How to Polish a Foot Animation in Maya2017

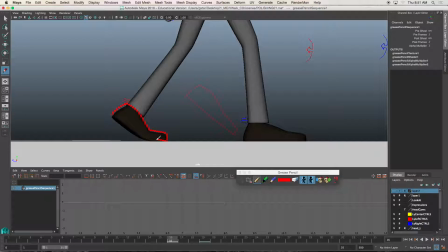484s
And in Richard Williams Animator Survival Kit, he tells us that the foot moves on an arc, right? And it usually leads with the heel all
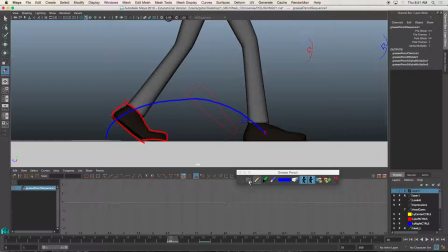498s
right it usually leads with the heel and what we're trying to do is keep the heel along this kind of imaginary line all right so it's really not along that line here it's a little bit lower it's where it needs to be at frames uh
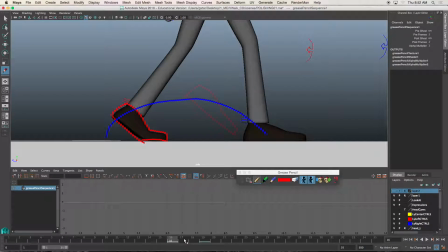518s
19 so i'll go to one frame before and I'm going to position his foot in a way that the toe is the last thing that is kind of moving.
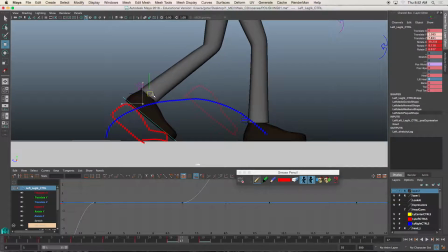536s
It's like dragging a little bit. See so that the toe is still in the same position, close to the same position as it was at frame 16 and the heel is moving forward.
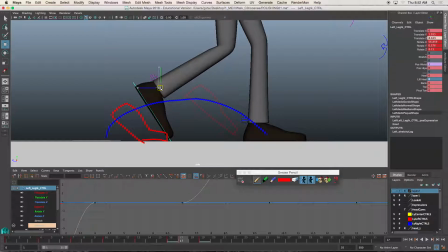551s
Again, I don't want it to look too unnatural, so I'm not going to rotate the foot at like a really awkward angle. Alright, so if I press comma, I can go one keyframe back and period to go one keyframe forward.
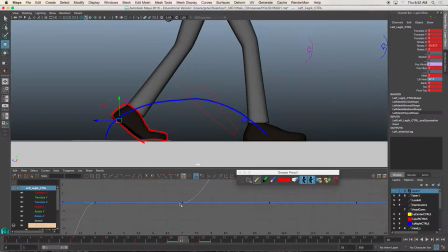571s
Alright, so that's what I like, okay? I think it looks really nice. And then we'll go into the graph editor and smooth some things out but for now that's what I would focus on is looking at the foot as it
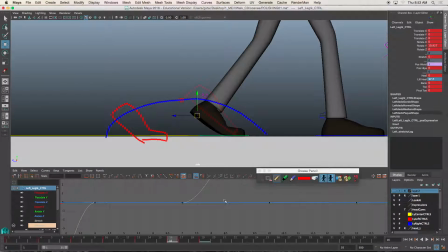591s
rotates from your down position to your passing position
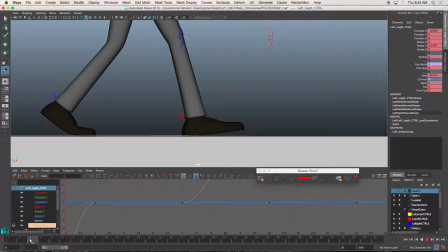598s
okay so again as you can see here is my down this is my passing and the foot looks good it doesn't slide off the floor and then
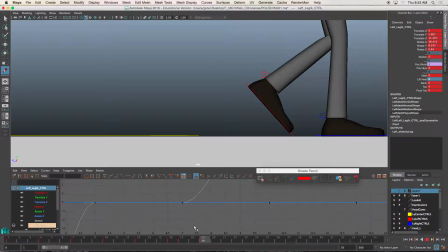610s
down into my passing it doesn't slide off the floor all right so that's one way of keeping the feet from sliding the
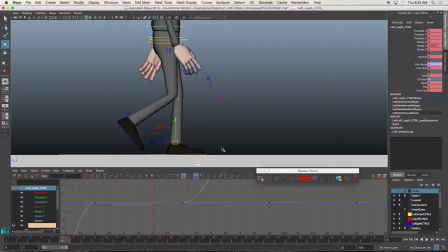617s
rest of the body is going to do some really weird thing it's going to jiggle a little bit the knee
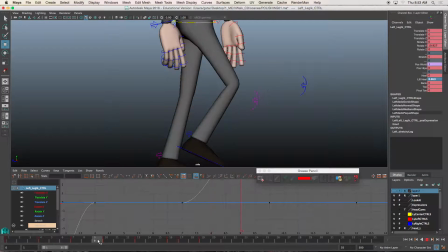623s
is going to pop but those are I'd like to say working in like a different layer right we're going to work with the hips in the graph editor, the feet, and the spine. So we're gonna do one pass at a time.
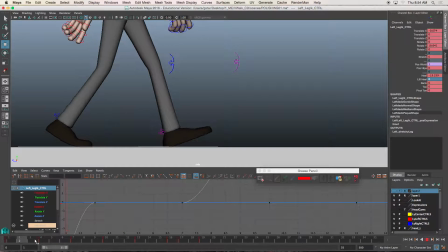639s
So right now it's always important to make sure that the feet don't slide and then the rest of the body will actually go really smooth after that. Okay so just getting the adding in between positions right adding in between positions on our character's feet.
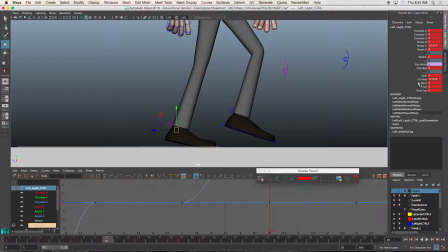661s
So I'm actually looking here and noticing that maybe I should add a little bit more of a heel lift because
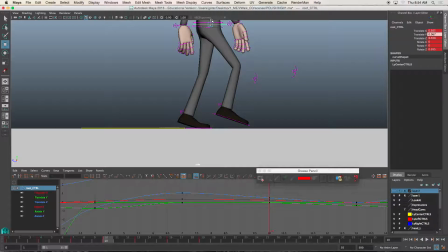671s
I want there always to be a nice transition of body weight and momentum.
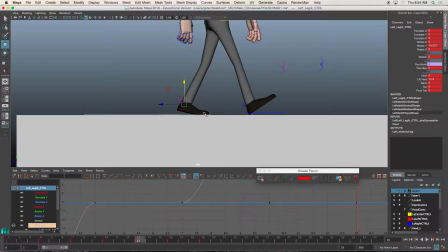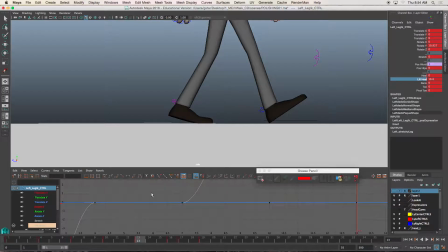So I'm like heels always look like they're moving forward. And again we're gonna go in the graph editor and smooth some of these things out right now because it's in its basic state.
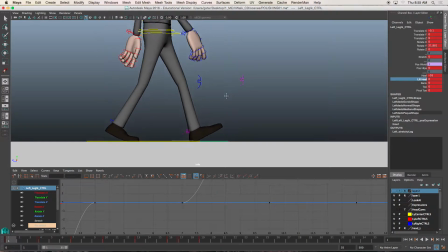704s
So that's it.
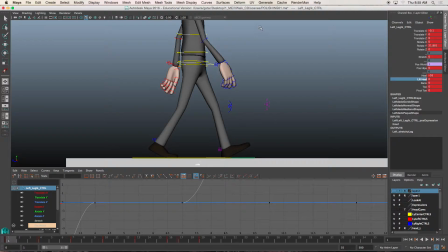706s
So you guys get to work and I'll look at your work here shortly to determine if you've got that down.